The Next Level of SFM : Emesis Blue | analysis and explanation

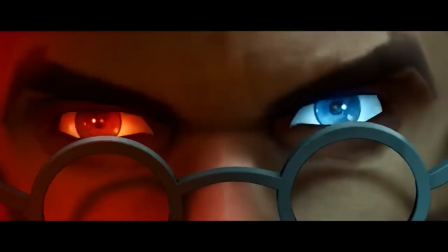Once it starts rolling off and falling, it gets highlighted in white as a hint to Medic.
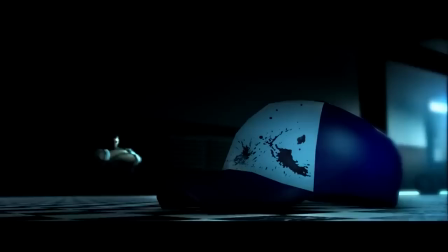Medic is shown in both red and blue, showing his good and evilness. Whenever he is alone thinking about what he has done, he is illuminated in blue.
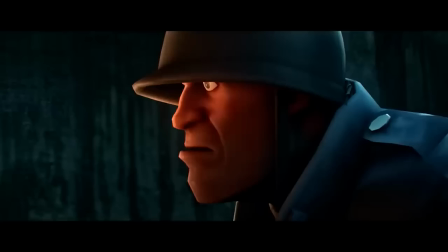Medic's face is obscured by a shadow, only showing the evil side of him in this particular scene.
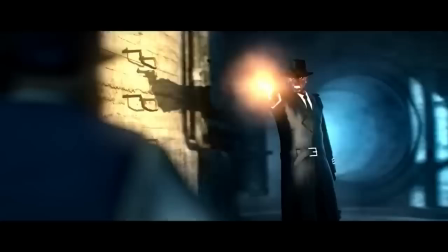Soldier and Spy are clearly in blue from the start. Near the end, when Spy's corruption comes to light,
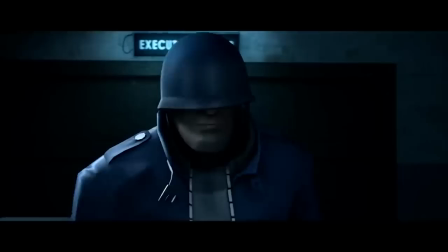he is seen wearing black. soldier always remains blue until the very very end where he takes off his hat and decides not to follow orders.
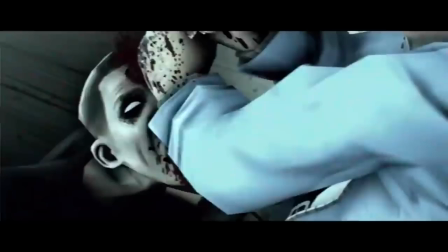This is where he wears neutral or black for the funeral. During the chase scene, it becomes gritty and staticky akin to an old horror movie.
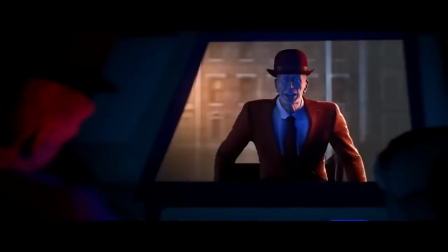Also, another nice touch is that Redman and Bluetark are illuminated by the opposite colors in the death scene.
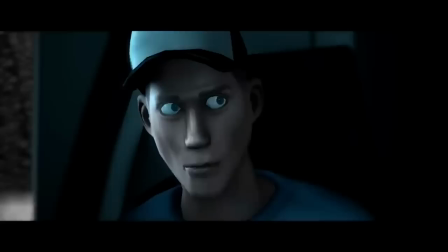Okay, maybe I'm making this up in my head but it's kinda nice that the medic smiles or well tries to when Scout walks in.
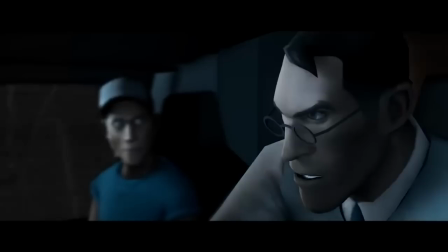Kinda glad that he's alive but maybe scared by the fact that he was the one who killed him.
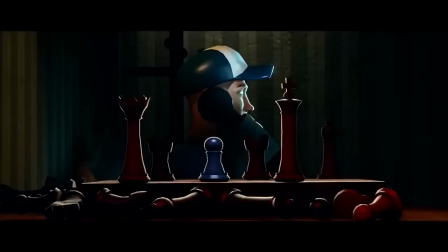Or maybe even as a callback to when he talked to Scout about getting someone stuck, realizing he may have sent him to that very fate because of Scout's foul corruption.
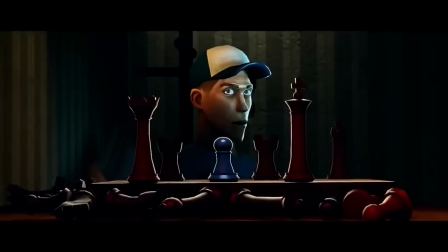And my favourite, Jeremy's face above a chessboard of blue and red. A red queen, king, bishop and two rooks and one single blue pawn.
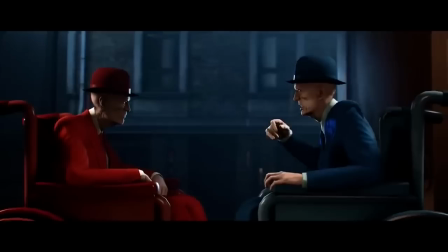I think the red pieces are supposed to show everyone we've seen so far. The brothers, Archibald, the mercs, soldiers, spy and medic.
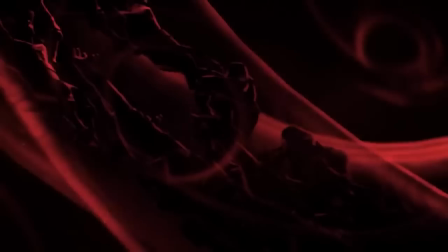And Scout, the pawn of the game. Now there are multiple things I haven't understood yet.
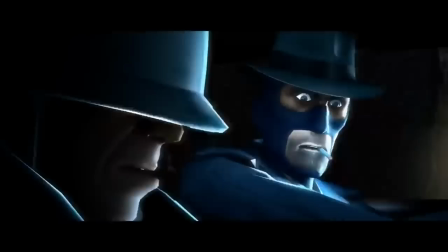Like what exactly was in the briefcase, why Spy himself didn't know his own police radar could receive and transmit, the start of the loops and the whole emesis thing.
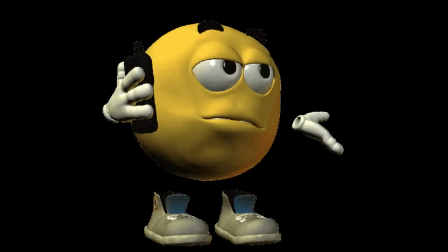But hopefully you watching this has a better understanding of it and hey you can comment down below your own theories and I might do another video about it after more info comes up.
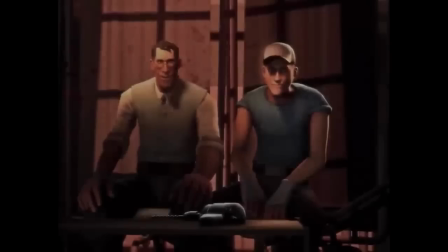We'll just have to see.